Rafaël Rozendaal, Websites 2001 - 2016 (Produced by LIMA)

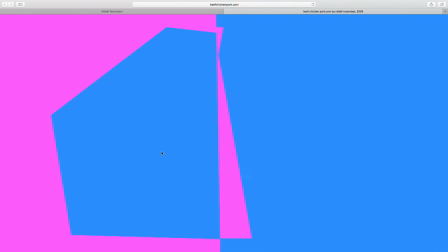And you can just keep dragging them to left and right to go through all of them.
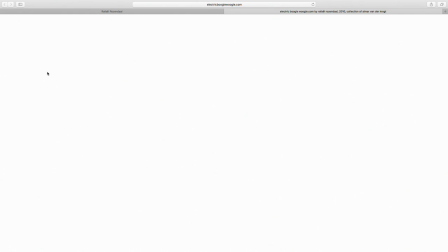The next website is electricboogiewoogie.com. It's based on a painting by Piet Mondrian, the Dutch abstractionist.
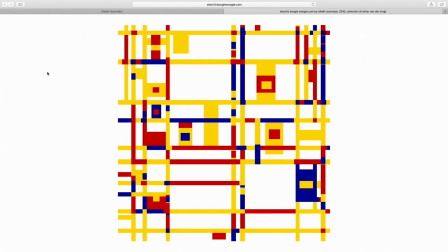And his painting, it was a flyover view of Manhattan, but it's a painting, so it doesn't move.
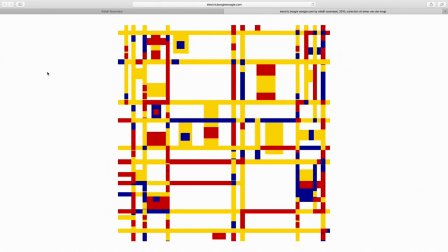And this is the animated version. And it's not animated, it's scripted. So there are traffic rules.
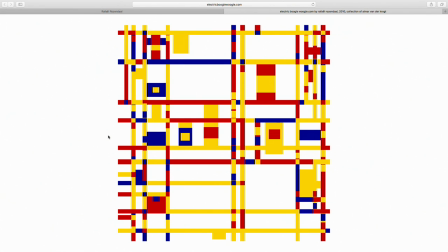This is actually a piece where I don't even know exactly what's going on. The programmer, Renier, spent a lot of time on the traffic rules.
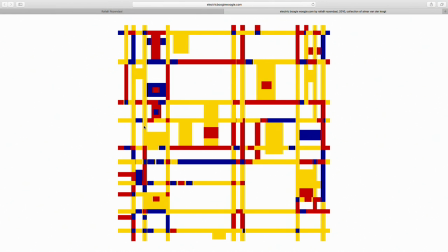So there's some sort of system where if the car goes this way, there's a traffic light, so it has to wait for that car.
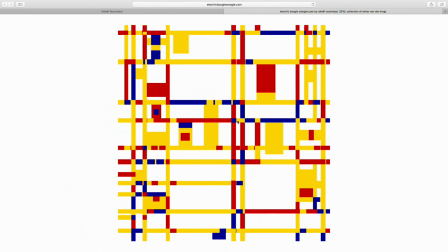And this car has to wait for that car. And there's roads that every road you can only go in one direction.
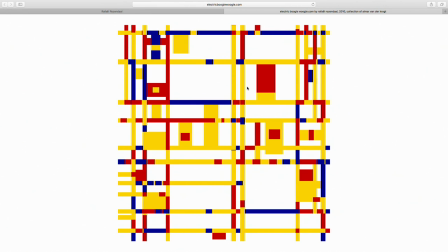But you can find all these things in the code.
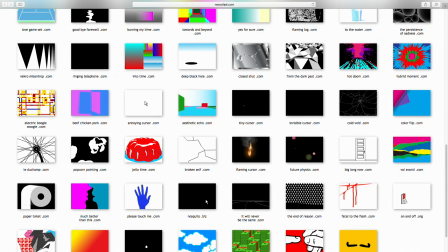The next website is hybridmoment.com.
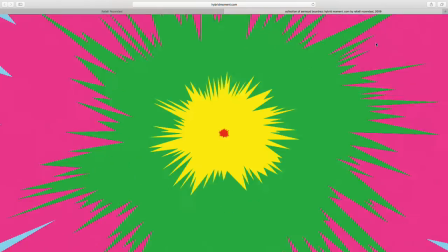It's a website that's a stylization or abstraction of an explosion,
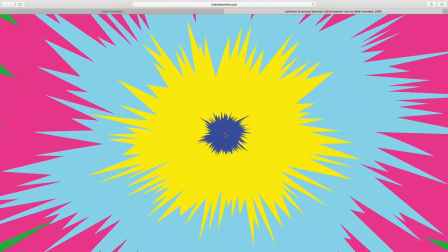referencing Looney Tunes cartoons.
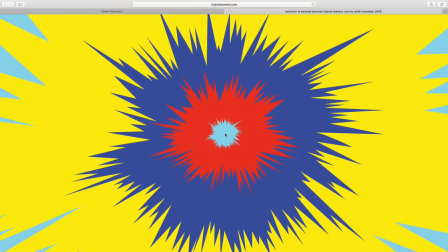This is actually a straight copy from the Roadrunner.
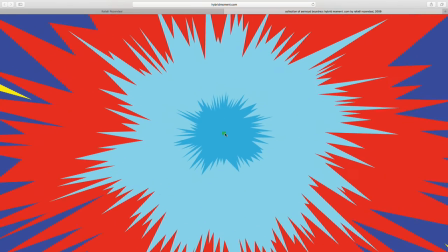He blows himself up a lot of times, and I just traced those explosions and turned that into a script.
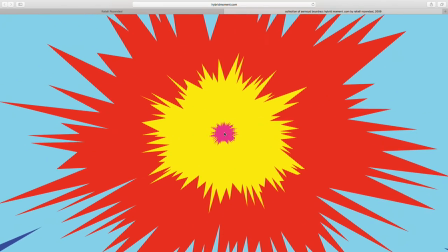So what happens here is there's about a number of 8 or 20 basic shapes of these star shapes, and they grow from the middle.
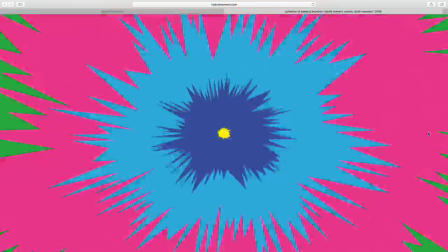And if your cursor is in the corner of the website, as far away from the middle as possible, it's the maximum speed.
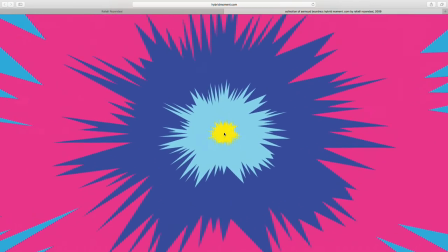And the closer the cursor is to the middle, the slower the speed. So you're controlling the speed of the explosion.
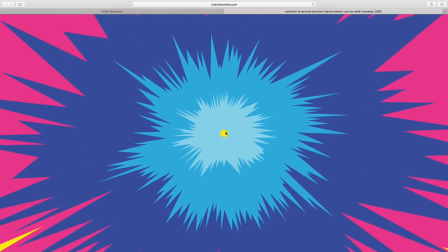And one thing that's important to know is that the scaling of these star shapes is not linear.
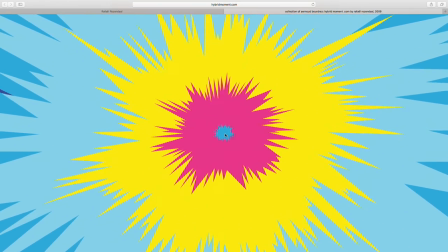It's not a straight scaling. There's an ease. I always forget which one is ease in and which one is ease out.
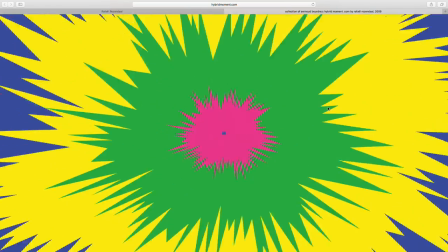But if they moved in a linear, if they grow in a linear way, they start overlapping each other.
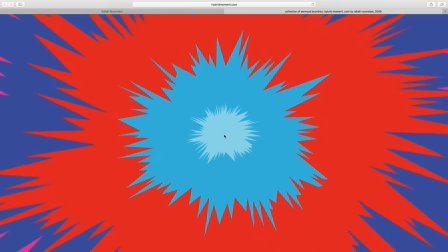So I made it in a way with the ease that the optically the distance between the graphics,
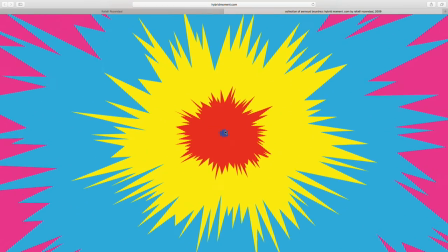between the star shapes, is the same all the time. So it feels like the distance between them is the same.
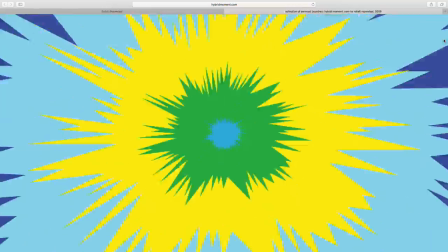When it goes at full speed, I think you can hardly see what the distance is between them.
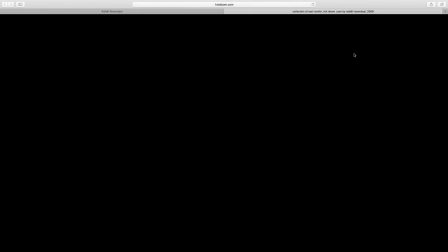The next website is hotdoom.com. It's in the collection of Axel Nordin.
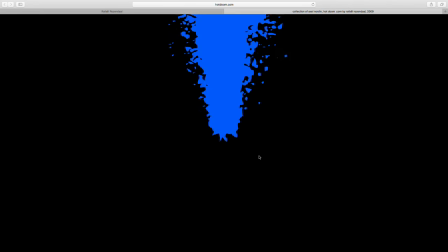We're waiting for it to load. This website currently is both in Flash and HTML5.
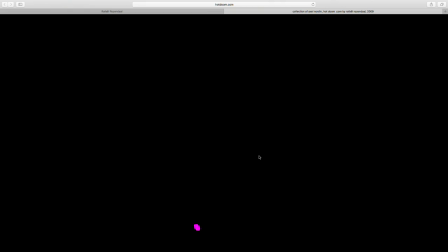We made a 3D model of a volcano in a 3D program and made 4 renderings of it.
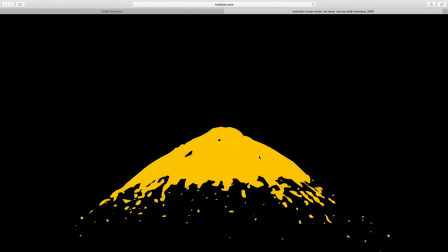So there was
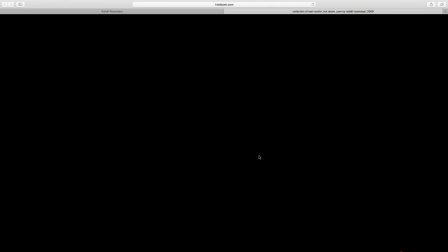a physics script that emulated the movement, liquid movement out of a hole onto a sort of pyramid mountain.
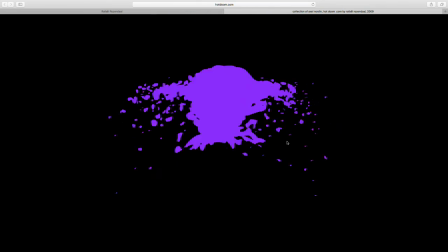And we output those 4 timelines and trace them in Flash.
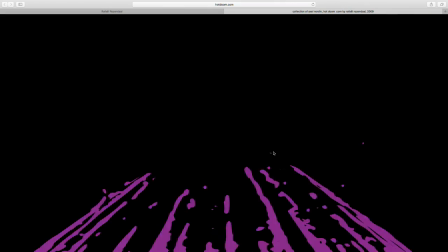So it has this rough vector tracing aesthetic.
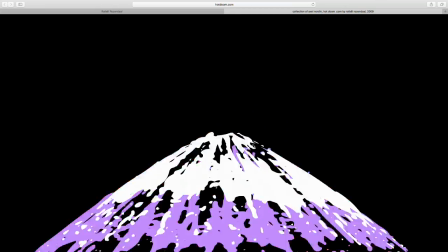And then the shapes are filled with blinking colors to suggest the fiery nature of lava.
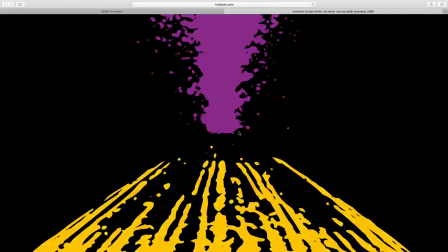If you click, I'm clicking now.
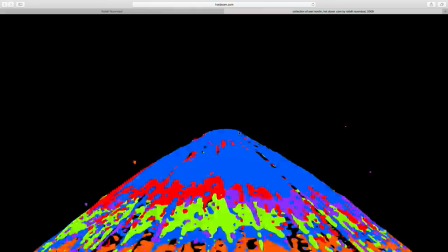So it's 4 movie clips on top of each other. No, wait, there's 4 movie clips that it can choose from.
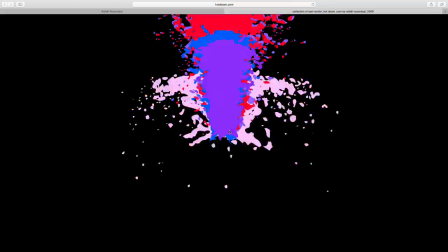And whenever you click, it plays one of those movie clips. If you just wait, there's a bigger interval, but you can speed it up by clicking.
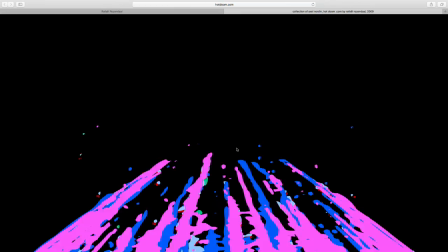And so basically, you're just putting movie clips on top of each other.
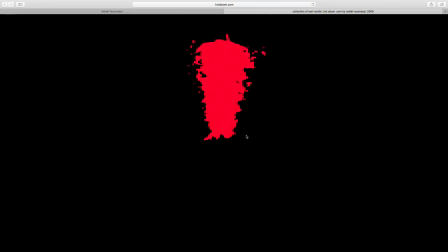When I say movie clip, it's the full movement from 0 to the end of the lava.
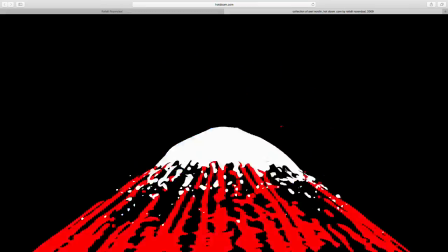And then you can have a maximum number of them on top of each other.
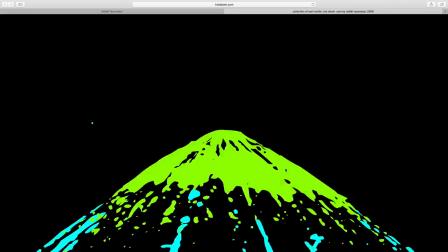Otherwise, the computer would get confused. It's too heavy for the computer.